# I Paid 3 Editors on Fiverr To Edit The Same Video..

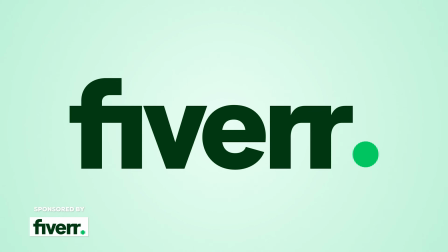I paid 3 video editors to edit my short form tutorial. In this video, I'm gonna give them feedback and you guys decide at the end of this video who won.
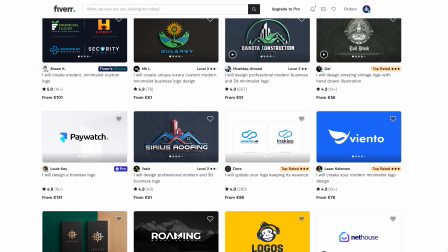I found these 3 editors on Fiverr, the sponsor of today's video. First, I gave them all the same instructions.
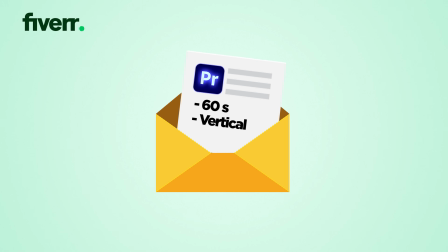It needed to be 60 seconds vertical video from the footage I provided. And of course, I wanted the screen recording to be super clean. Captions would be nice as well, and besides all this, they could do whatever they want.
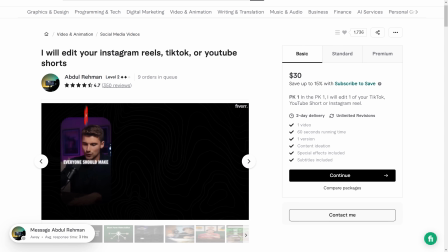Now, the first editor, Abdul, edited my video for only $30.
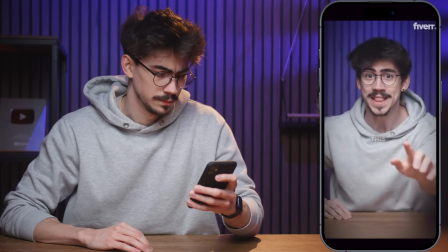If you're a content creator, you need this beautiful slide-up text animation.
Okay, so the original text animation only has 1 layer of text, and I see that Abdul duplicated it 3 times right here.
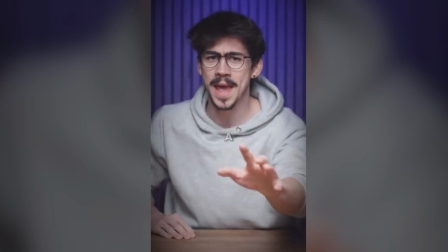So also the captions, really cool, but they're centered throughout the entire video, so it kind of overlaps with important elements, just like it does right now.
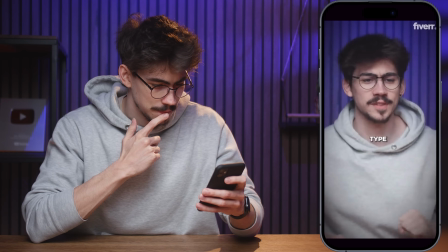And this is how you can create it. First, type in some...
That was a jump cut.
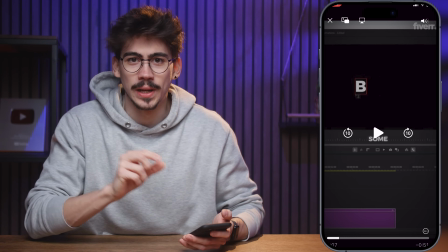Well, you can easily fix that by just taking one of the 2 clips and zooming it a little bit in and repositioning it. That will make sure that you don't jump in your video. Got it?
Effects library, find the crop effect, love the highlight.
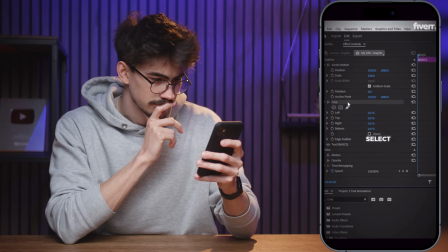Drag it on your graphics layer. Back in the effect controls, select the crop effect and go to the program monitor.
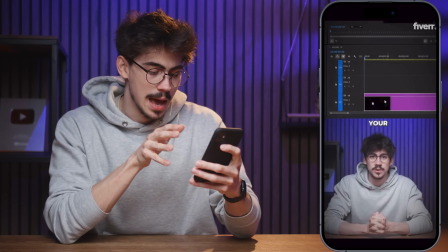Then create a box around the first letter.
Alright, so here, at this point, Abdul decided to show my face, which was not necessary because, you know, it's a tutorial.
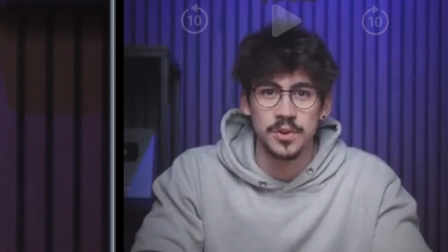You can literally see me reading off the teleprompter, so go to the crop effect.
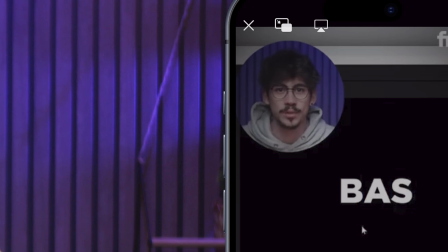Then adjust the box so that the second letter will come in. Go back to the top.
Also, I really like the vignette you added on top of the video. Abdul, great job. Thank you so much. Now it's time for the second video editor, which is Mollah or Mollah. Not sure. He edited my video for only $10. Let's take a look.
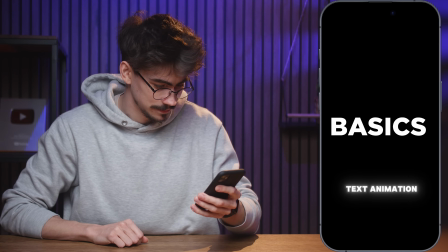You need this beautiful slide-up text animation, and this is how you can create it.
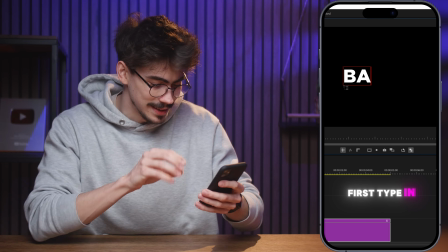First, alright, love the captions. They're floaty. I mean, every word that I'm saying highlights at the same time, which is really cool.
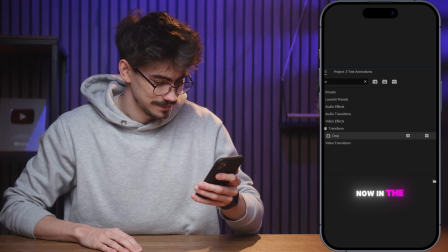Great so far.
Type in some text. Now in the effects library, find the crop effect.
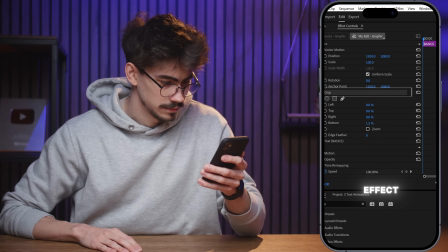Drag it on your graphics layer. Select the crop effect and then create a box around the first letter.
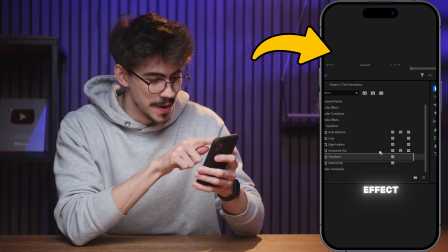Find the transform effect and also...
Ooh, little mistake. I see you added a graphic layer to hide the effect controls on top, which is great.
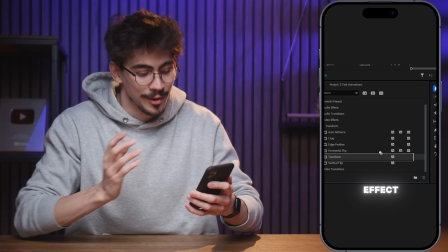You could have lowered it a little bit so that only the effects library was visible, but that's nitpicking.
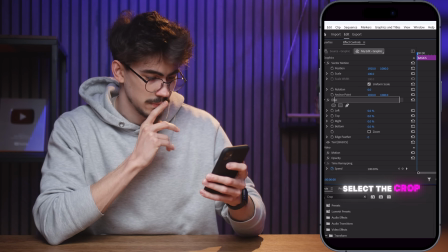I mean, your video is awesome.
On your graphics layer, select the crop effect and then create a box around the first letter.
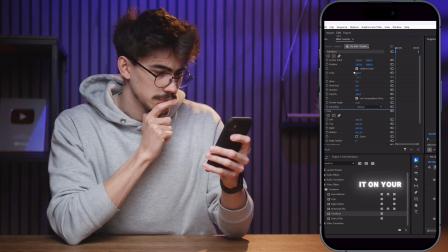Find the transform effect and also drag it on your graphic layer. So set a position keyframe.
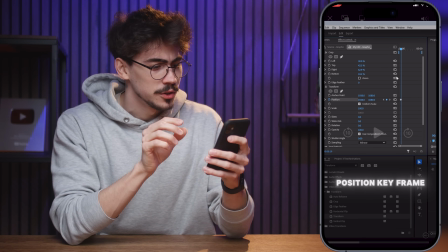Okay, so I really love that he used a mask or probably Lumetri color to make like the effect controls a little bit brighter with probably the exposure slider.
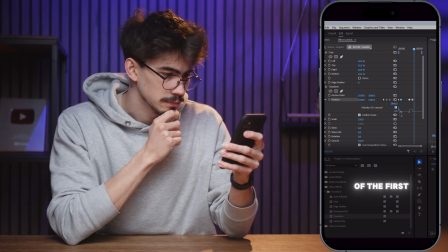Really love it.
This will ease the animation out. We're gonna duplicate the...
Yeah, you could have zoomed in just a little bit at the moment of the keyframes here. When I'm easing the keyframes, it's really difficult to see. Yeah, it's not that easy to work with velocity curves in Premiere. But you could have zoomed in a little bit, but you know, it's okay, it's clear. Yeah, Munna, overall you did a really great job. I love the captions, I love the way you highlighted important parts of the video. The only thing I noticed is that the video wasn't perfectly synced all the time, which is really important when you're making tutorials. But besides that, I really loved it. This might be my favorite one. Now it's time to move on to the third editor, which is Harrison Tucker. He edited my video for $100.
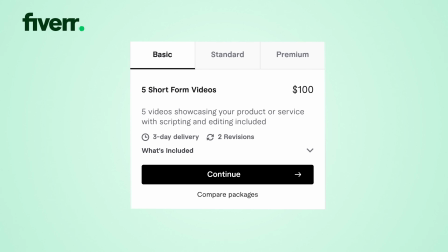However, I gotta mention that he usually creates 5 shorts instead of 1, and he even writes and records your video for you.
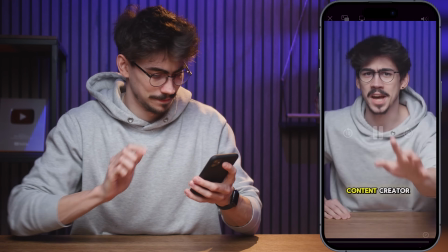Alright Harrison, let's take a look.
A content creator, you need this beautiful slide up.
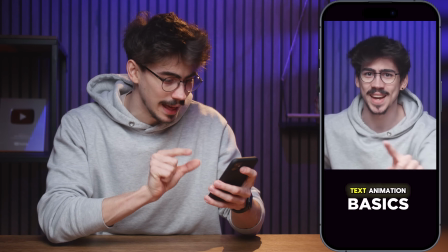Okay, I love that you kept my face at this moment of the video. I really like it because throughout the rest of the tutorial, it isn't really necessary to show my face.
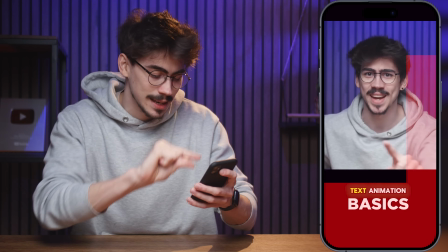The only thing is that at the place where you're showing the text animation, you usually have these follow buttons or,
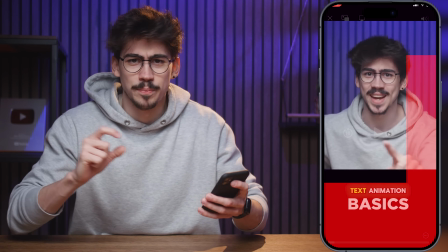you know, the stuff that TikTok shows, like a profile picture and stuff. But other than that, awesome.
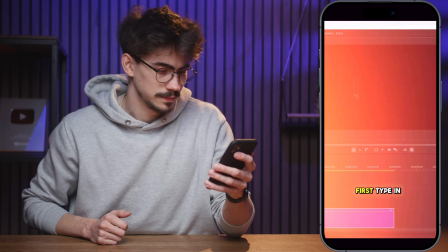Text animation. And this is how you can create it. First, type in some text. The effects library.
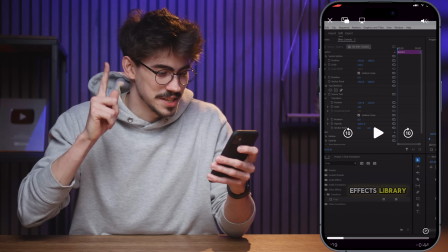Love the sound effect.